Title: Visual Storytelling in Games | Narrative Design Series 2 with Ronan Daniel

Hello everyone, I'm Ronan Daniel, and this is part 2 of my series on narrative design. Last time I talked about two methods of creating a game and its narrative, and in this video I'll be taking a look at visual storytelling. So let's start with a brief overview of what visual storytelling is, and how it applies to games. Well, visual storytelling is exactly what it sounds like.
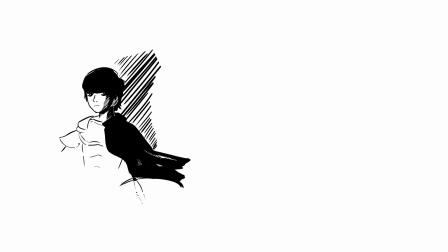26s
It is telling a story through pure visuals, excluding things like music, voices, or text. Games have a few tools at their disposal to narrate their story to the player without needing to mutter a single word. It all has to do with the composition of the screen. Of course, that is what's being viewed by the player. It's a combination of the camera angle, the characters,
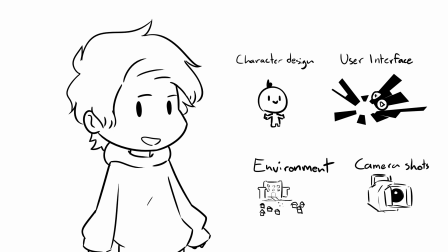51s
and where they are relative to everything else, the environment, and the user interface, or UI. Let's start with the camera.
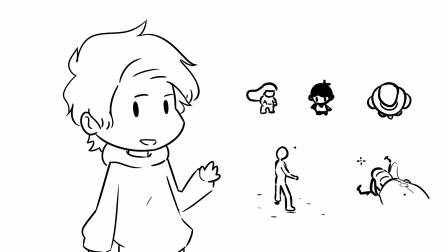60s
Games can be equipped with many types of cameras: 2D, 3D, first person, third person, top-down, side-scrolling, static, etc. Cameras are usually chosen to allow the player access to certain gameplay information, but it can be used to narrate as well, just like in film. There are many types of camera shots that change the relationship of subject, usually a character, to the environment. In the most general sense, they vary from very far and wide shots that show a large part of the
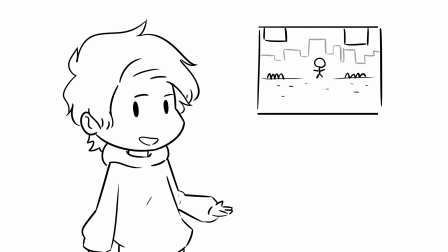94s
environment and just enough of the character to see their context within that environment, and very close-up shots that show only the character's face and facial expressions.
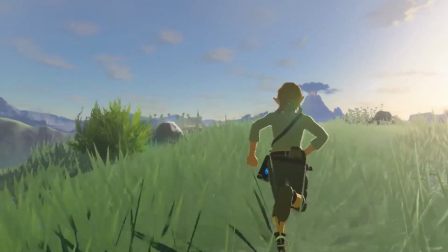107s
Wide shots are great to show the context of the situation,
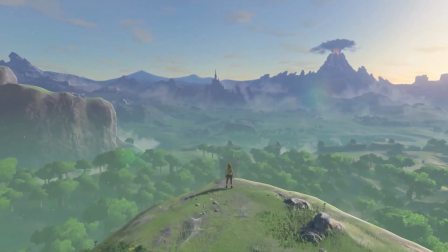110s
to show the setting the character is in and maybe what their objective/reason for being there is,
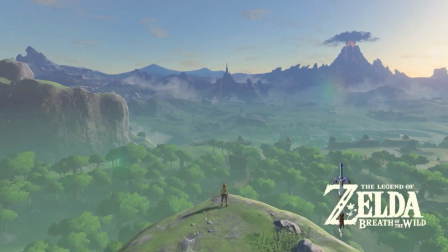117s
which is why wide shots are usually used in the beginning of a scene
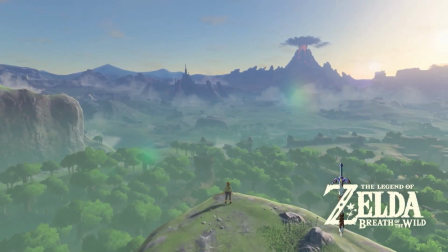122s
or game to establish the setting context for the player before the camera
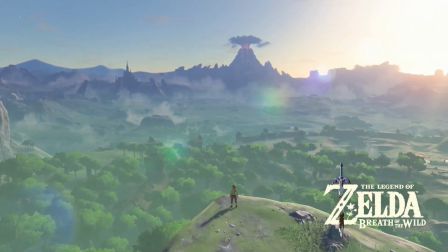127s
switches to a narrower perspective.
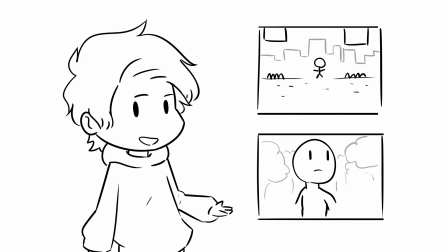130s
Close shots are used to emphasize the character's importance as well as their facial expressions. It gives the viewer more of a connection with the character. It's also important to mention the general size and position of a subject
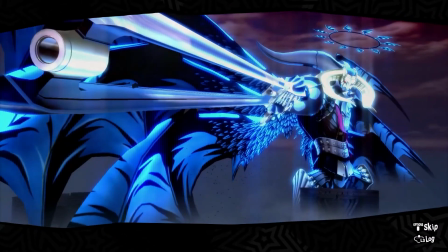145s
in the frame is telling of that subject's importance and power.
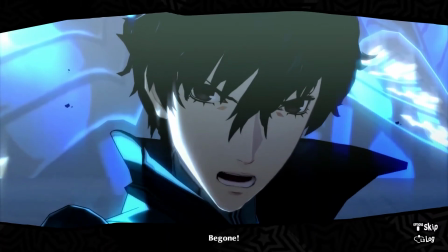150s
How many times have you seen a shot where the camera zooms right into a character's face,
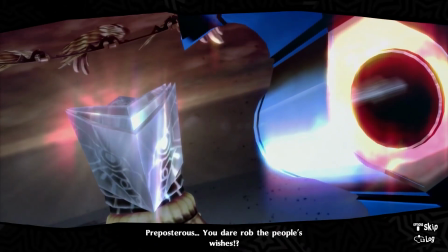155s
right before they unleash a powerful attack that ends a major fight?
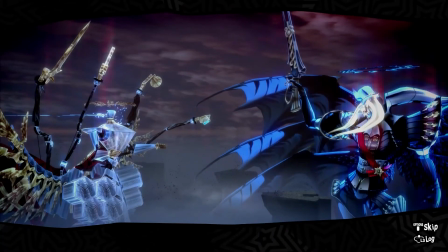160s
The reason is to visually show you how much power that character wields in that moment.
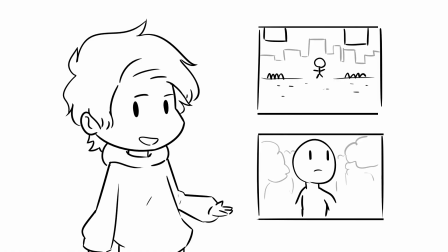168s
Likewise, if the character is small and far from the camera in the frame, it makes them seem vulnerable and weak. Vertical displacement between two subjects can also emphasize the power difference between the two.
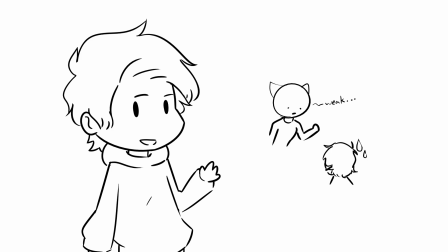182s
Having a subject placed literally below another can figuratively tell the viewer that they are dominant of the subject below. The amount of movement in the frame can also dictate the mood of the situation.
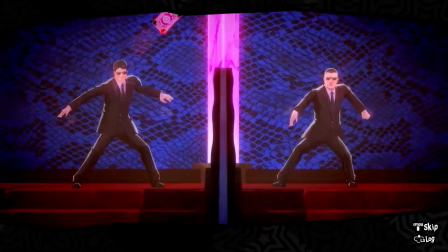196s
Lots of movement, especially dramatic or spontaneous ones, drive action.
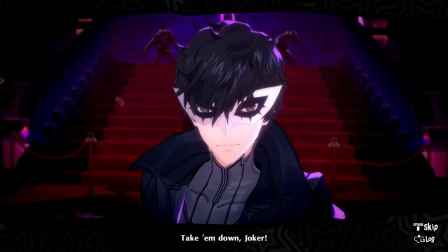202s
It makes the situation feel bright and energetic, sometimes tense and frightful.
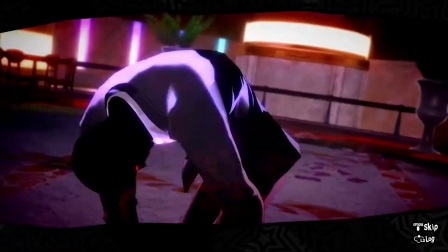207s
It demands our full attention to what's currently happening and helps the player feel in the moment.
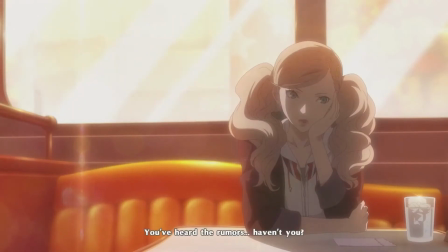214s
On the flip side, minimal or zero movement can make the situation feel calm, even sad or depressing.
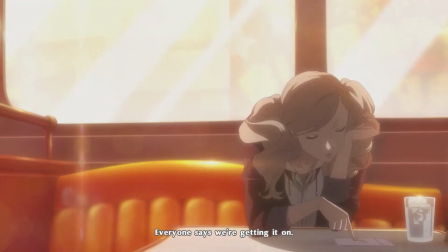223s
Without too much movement, it allows the player's attention to drift,
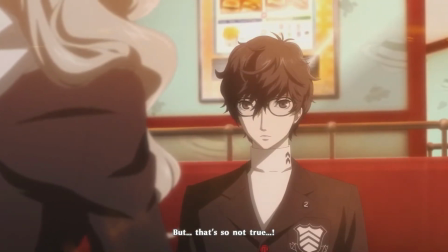228s
to be commanded by more dominant things like color and music.
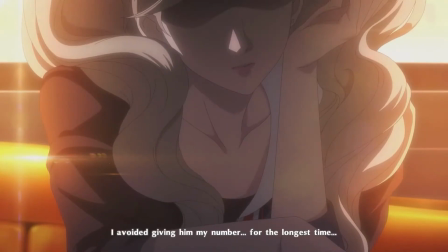233s
It encourages the player to ruminate, and is why many dramatically static scenes are sad. Colors also play a large role in the mood of the game.